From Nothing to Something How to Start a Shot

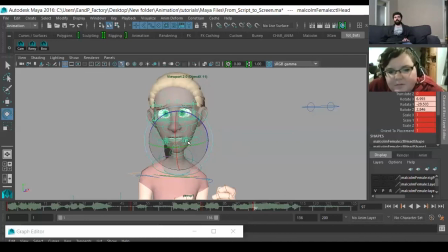2971s
You know, it just adds a little bit more anatomy to it. And then same thing, I wouldn't want to move her too far over this way. Yeah. You know. So, and I think we can kind of get away, and I'll change the expression a little bit, but I think we can kind of get away with
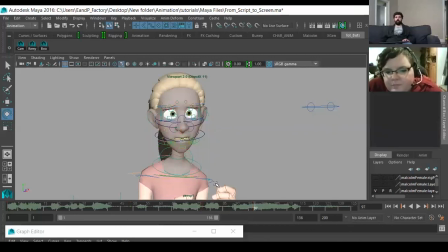2988s
releasing a little bit more of the tension in the shoulders and the arms. And in this case, I think I will remove the hands from frame. We'll try that at least. And then I'm going to mess with the expression a little bit. And I might do full closed eyes or at least very heavy lids.
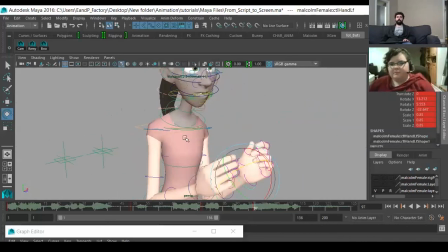3007s
At this point, I think she would realize there's nothing to hide. This emotion has been expressed. It's out there. I'm embarrassed by it, so I'll just avert my eyes. But there's nothing I can physically do to rein this back in.
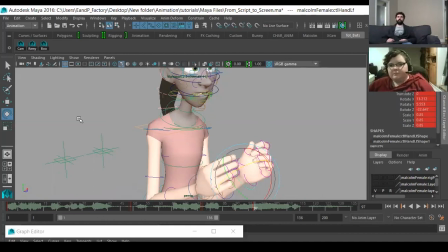3023s
So it would be very unnatural for a character at this point to go from this, releasing the tension, back to this.
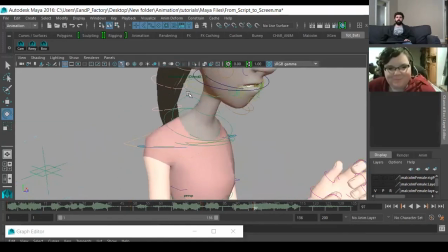3031s
You know what I mean? So let me get in here
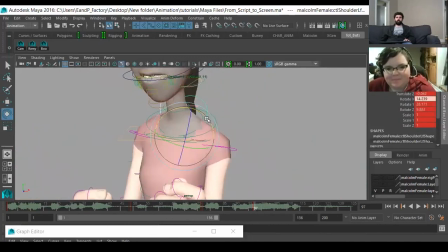3039s
and I'll lower these a little tiny bit more.
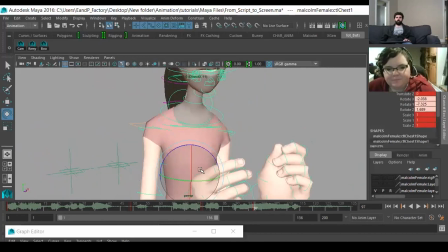3044s
I'm going to rotate the torso ever so slightly.
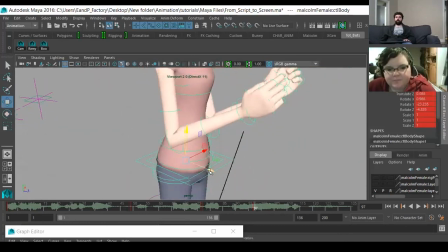3050s
And I think a lot of people's impulse would be to bring this back, but I'm going to keep going forward. But I will bring it down a little. And I'm actually going to rotate it this way, I think.
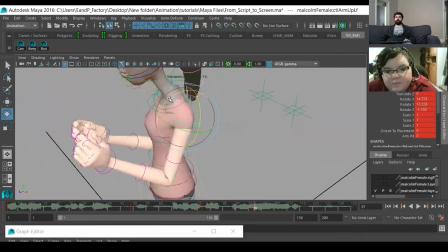3070s
And then I'm going to release the tension in the arms.
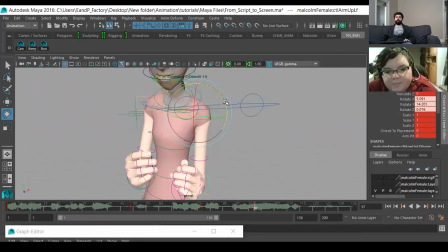I'm not sure if this will show up on screen in our camera, but I'll do it anyway in perspective.
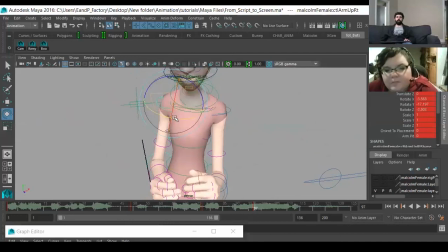3090s
It's always good to do that to make sure that you're animating something that makes sense in 3D space.
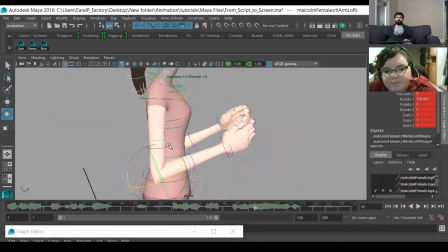3098s
I mean, it's a CG character after all, so you might as well take a loop around and see what you see,
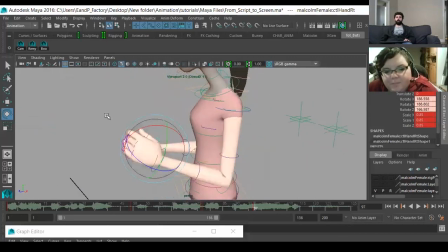3106s
because that'll help you figure out how things should in between as well. Because right now we're just setting poses, which is a big part of our battle.
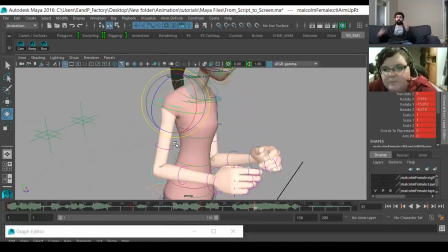3118s
But at the same time, it's like if I don't look around this character and I don't see the dimensionality to it, then I'm going to have a really hard time kind of in between this, right? So
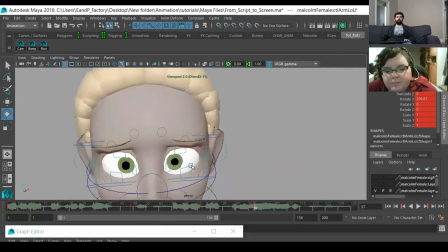3132s
let's see what that looks like. Yeah, actually, yeah.
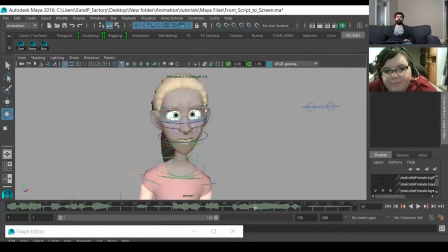3137s
So I'll leave the face. Let's just check out what that looks like. Yeah, okay, that's not too bad. And so if you toggle back and forth, you'll see that the neck is moving too far, and so is the head.
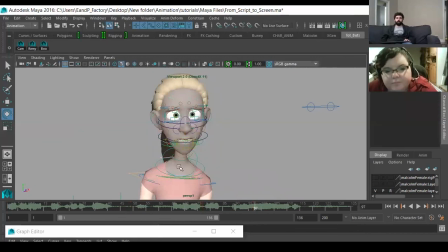3151s
It's moving in a very linear way. Well, what I really want is for the neck to be a little bit more static. And I want the head to do most of the looking away.
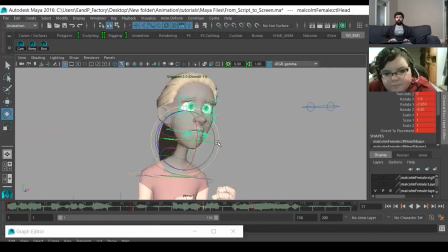And that might be a bit much, just considering how few frames we'd have to do this move.
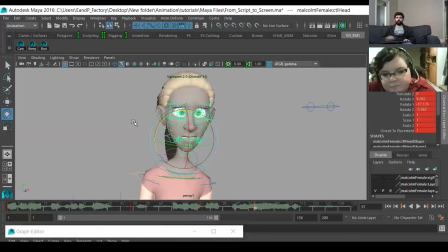3185s
So I won't rotate her head as far away. And then I'm also noticing here that I think
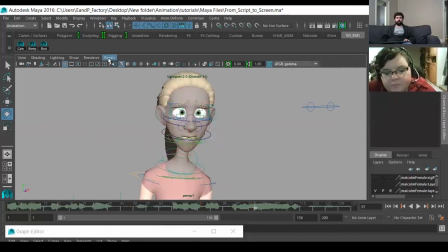3198s
the tension I want to release in the torso isn't coming across as effectively. And I think that's either because the hips move too far forward,
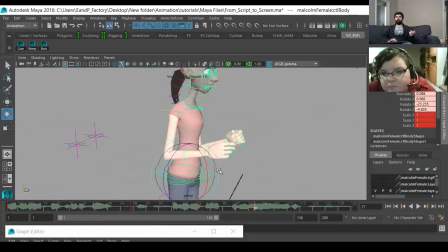3210s
and this is an example again where we'd have to look in perspective to see what's happened, and that's exactly what's going on.
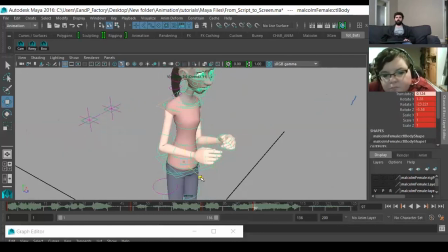3217s
So this is just too far forward, which releases the tension in a way that's not like visually appealing. So now she's like, whoops. Now she's
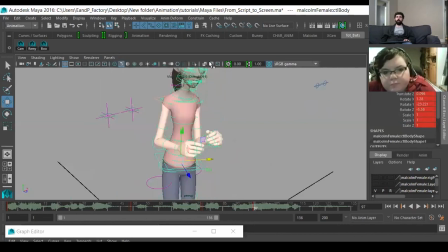3236s
leaning forward, but that's not what I want to convey. I don't want her at this point when she's looking away to lean forward and look away. I just want her to look away. Mm-hmm. It's all in the head, and then I'm gonna have to deflate her body in a way that's not rotating forward.
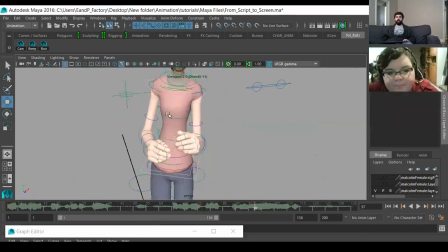3254s
So actually what I'm going to do is I'm just going to delete these keys. They're not working. And that's another part of trying to figure out how to do things efficiently. If something's not working, don't try to make it work by just pushing forward, because it's not working.
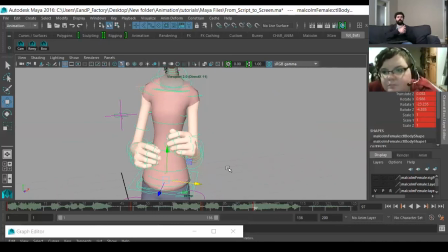3270s
You're not going to be able to find the right solution by just plowing ahead. It's always good to go back, right? You know it's not working. There's no point in just hammering away at it. You know? Just reset.
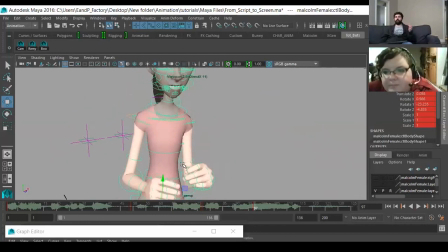3284s
You know, it really doesn't take too much effort when you're posing it out, especially doing like a layered technique like this where we're just using as few controls as possible. If you have to reset 2 controls, that's really not a big deal. And I would also recommend doing that for the face as well.
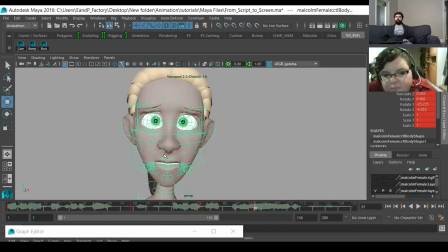3301s
If you have to try and push and pull these controllers to manipulate them to get the shape you want, and it's starting to look off model and things are starting to tear, I would take all these keys and completely reset from 0 and build a brand new
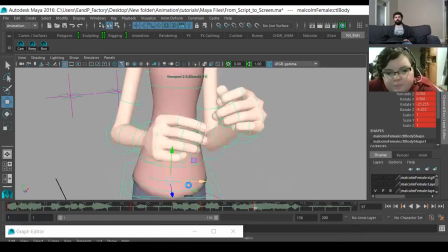3317s
expression, right? I think that's just sometimes the most efficient way to do things, right?
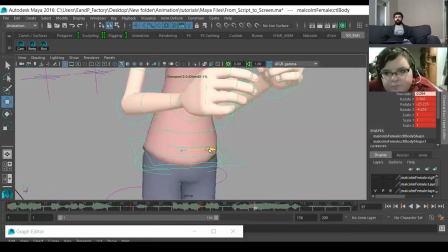3322s
Because then you're not, you know, fighting really hard to figure out how the heck you're going to do it.
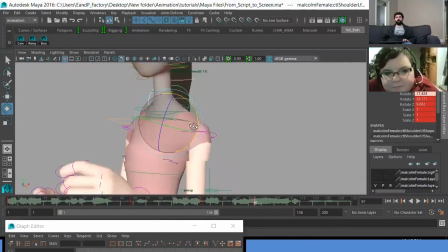3330s
I think we may very well be getting into territory where we're just breaking the leg.
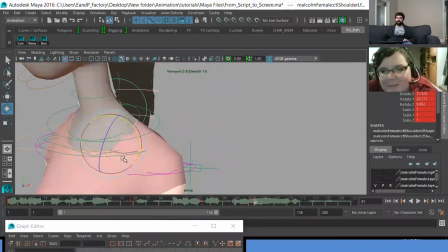3335s
I should have started higher, right? Like you can see how it's kind of tearing. So try to bring that forward a bit, but
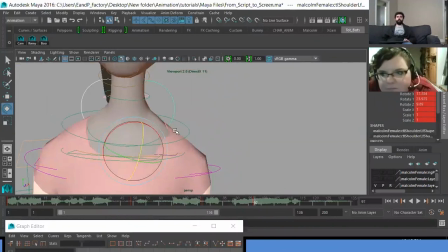3344s
like I haven't really studied this rig too much, so I don't know what its limits are, kind of thing.
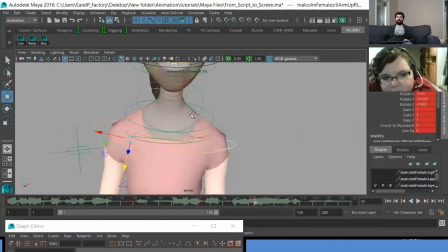3349s
But just for the sake of shape, we'll just pretend I didn't do this in here and kind of break it.
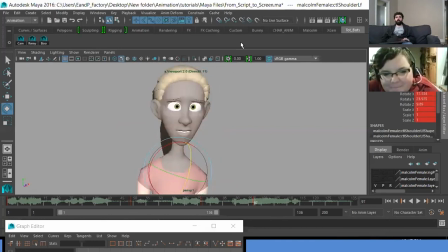3358s
Yeah, I think this is okay, although I think I will change. I want her neck to kind of come back a little more. I'm not getting the depth I want out of this.
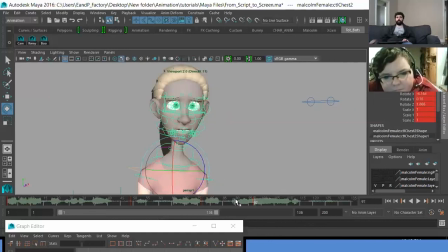3376s
Like she's not like recoiling enough, you know what I mean? Like, yeah. I'm just gonna experiment. That's not too bad.
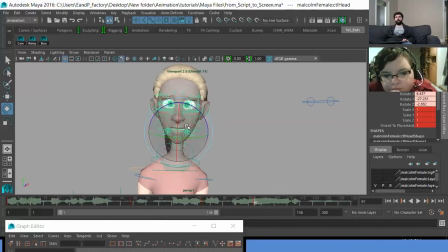3391s
That's not too bad. I'm debating whether or not to just do like this, which is kind of like an internal embarrassment, or this, which is almost like a pantomime embarrassment, you know.
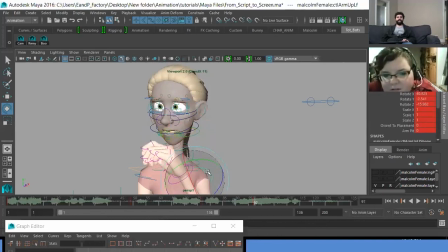3410s
Yeah. You could almost bring, oh, the horror, you know what I mean? Like you just kind of, you know. So I don't. That might be too cliche. So let's do like an internalized type of emotion instead.
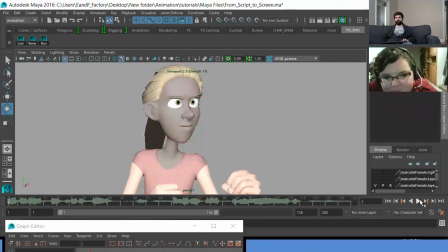3428s
All right, let's see what this looks like.
Never asked for it to be this way. I never asked to be made.
What I see here is that I'm losing this.
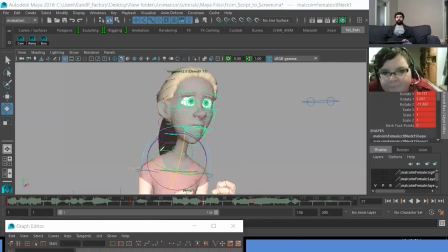3442s
I'm gonna draw 1 sec. I'm losing this kind of line of action in here. This is terrible. let me try that again. What I'm missing is like this line of action.
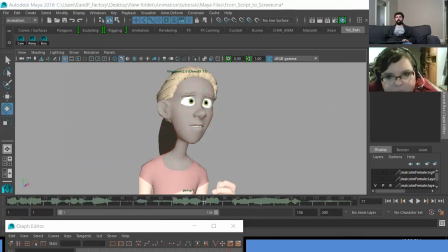3459s
So I would like to kind of keep that if I could, and that's going to be in the neck.